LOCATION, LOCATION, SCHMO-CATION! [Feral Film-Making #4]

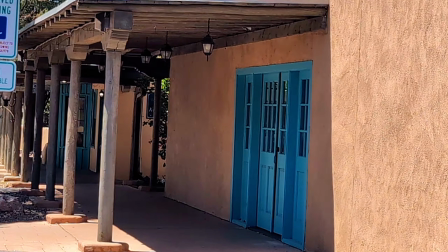248s
It's got all this orange adobe, and everything is accented with these lovely turquoise and blue accents.
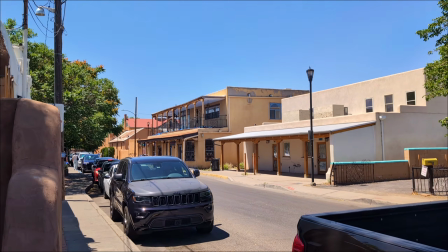254s
I mean, everything is painted up with this stuff. Well, maybe not everything, but this is where that director's eye and second rule of thumb comes in.
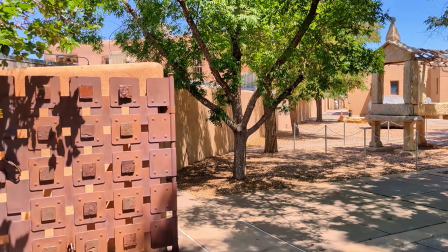262s
Now, I'm very lucky to have something like this here in my town, but I only chose Thebes because I have this here.
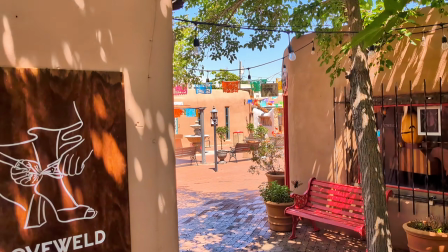268s
If I didn't have this as a resource, then I would have picked a different planet. It's all about working with what you got.
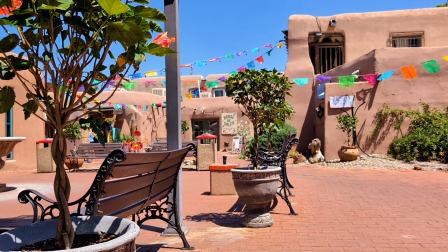273s
That being said, what I got is gorgeous. I mean, just take a moment to take it in.
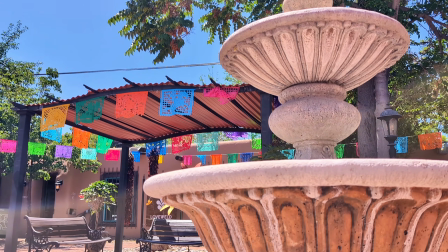282s
Easily the most colorful place in all of Albuquerque.
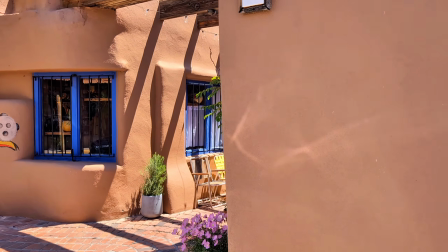285s
When filming the escape from Naboo, I had a tough time narrowing down what to use and what would hit the cutting room floor.
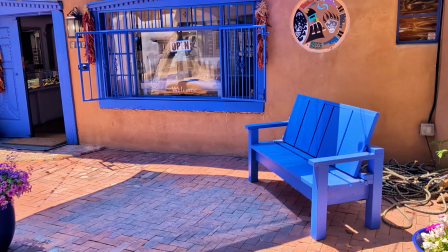292s
There was simply just too much beautiful stuff around here. A lot of my favorite shots I've ever created have been filmed within 200 yards of right here.
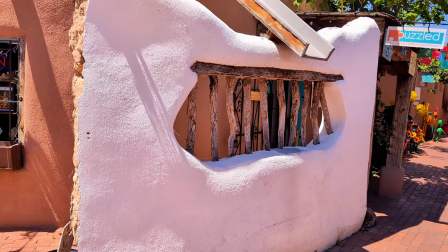300s
I could go on and on about the beauty here. If you're ever in Albuquerque, definitely give it a visit. This brings us to our next location.
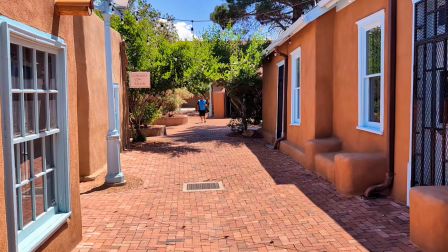307s
Here at this spot is where I filmed Hari's epic hero walk-up, so serendipitously reenacted by this delivery driver.
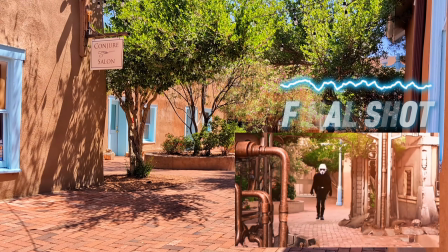314s
Thanks, guy. I added in some copper piping to make it look a little more industrial.
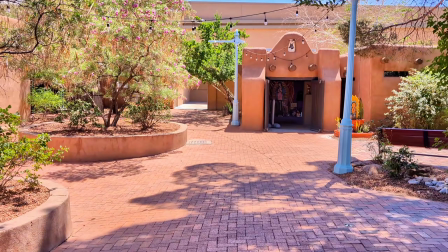319s
Even with people around for that one, I kind of felt pretty cool. I must not have looked cool while sneaking around, though.
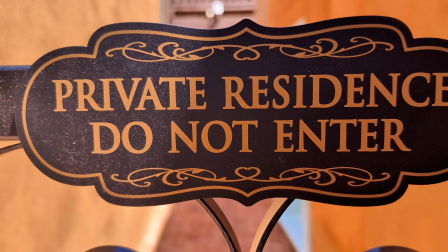326s
Someone added a gate to keep me out. That's new. We don't ask questions, we just move on.
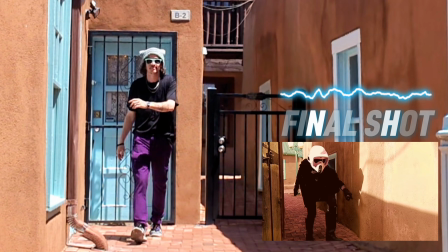332s
I had originally selected this spot for the narrowness and the cobblestone pathway. This grand spire?
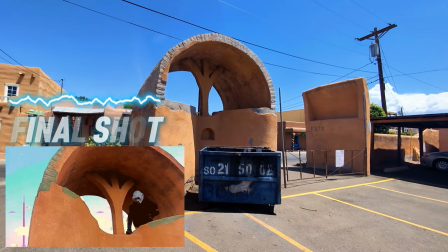337s
Actually just an artistic ground level way to cover a dumpster. Always have that lens in your eye, and always remember that you are in control of what they see.
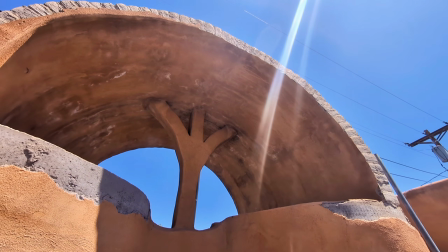346s
But that's enough of Naboo for now. Let's take a drive out to the edge of town. Give a like for my gas tank's emotional support. Those prices are not kidding.
He's the greatest there ever was.
Another great thing about Albuquerque is if you drive for 5 minutes outside of town, you're bound to find something.
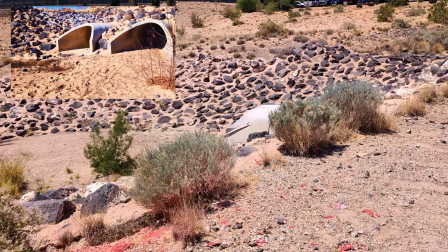361s
Here is where we filmed the Jawa ambush and shootout. Mad props and shout out to my nephew for playing both the Jawas.
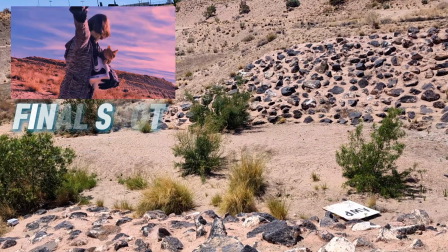367s
Big thanks, B-Rad.
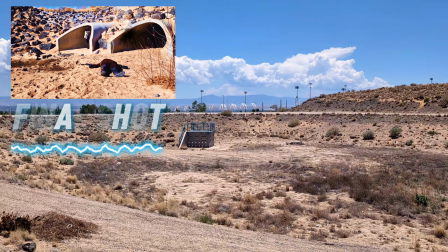368s
Now, sometimes the biggest difference between guerrilla filmmaking and low-budget filmmaking is begging for forgiveness rather than asking for permission.
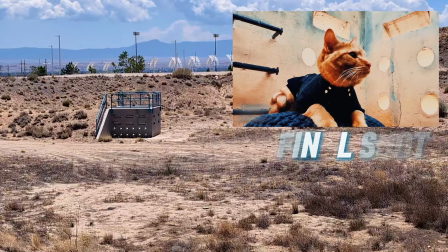376s
So while I can't tell you about the coolest place that I've ever filmed,
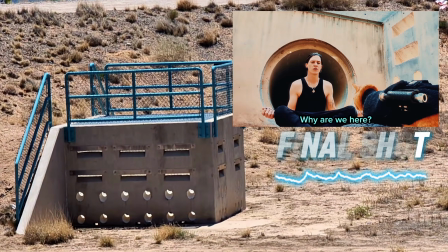380s
but on a totally unrelated tangent, I will tell you how awesome it is to own a pair of one of these.
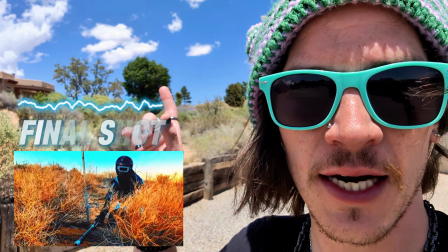386s
It's a lot more green now, so you can't really see it, but the mysterious stranger was spying on us from right up there.
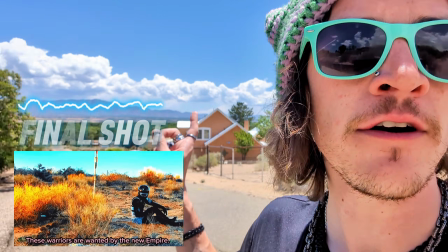394s
Which brings us to our next location for episode 4, which is right down this way.
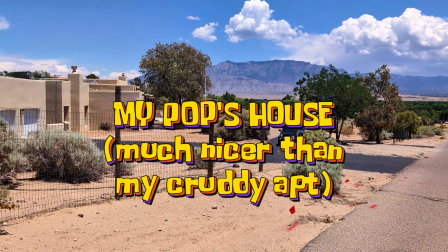400s
For ease of access, we'll be using my dad's house.
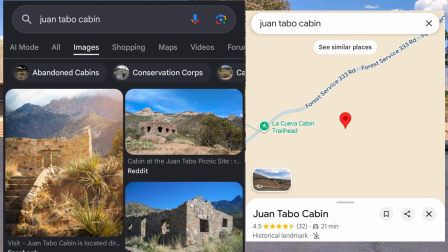402s
I had considered going out to the Wantabo cabin, but after the trouble I had getting up to Sandia Man Cave for episode 3, I decided screw that.
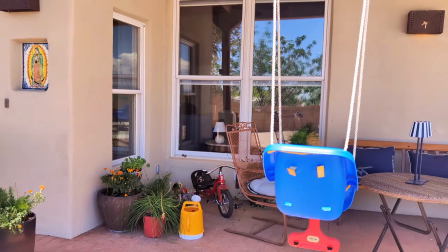411s
So now this is going to be the interior of our stranger's cabin. Kudos to my stepmom Wendy for keeping it so nice.
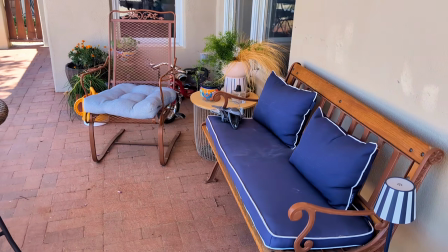417s
The exterior will be done with miniature. Stay tuned for the episode on miniatures, by the way.
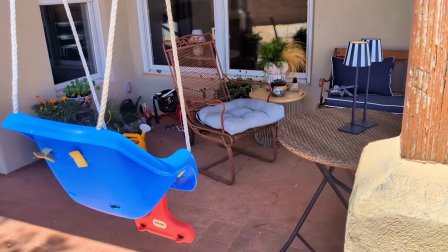422s
We'll be drawing our 180 line for coverage so that only these 2 walls will be shown.
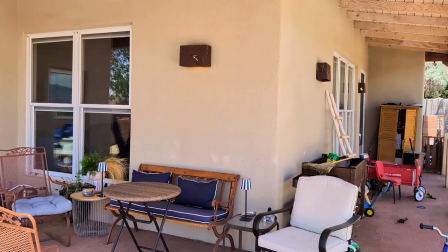427s
Just a reminder that you're in total control and they'll only see what you want them to see. My plan is to film at night. I feel like it's one of the rare cases that anybody would ever do a night for day shoot. But we want it to look like it's really sunny outside. So we're filming at night to make the inside look darker. And I'll be hanging some brown butcher paper in these windows with big lights coming this way to look like that binary sunset. And we'll be sticking all that fun stuff from the props episode to the walls. I'm gonna do my best to keep the wrap up short this week, but if you like this hat, I make them and I sell them.
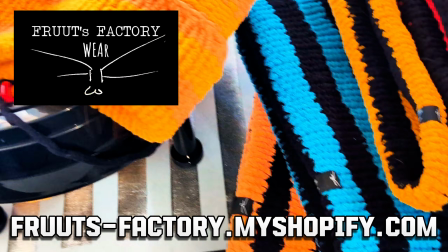461s
You can buy them at fruitsfactory.myshopify.com. It'd really help out the channel. Go check it out. I have tons of varieties. Other than that, I'll see you next week. Stay cool, Street Cat.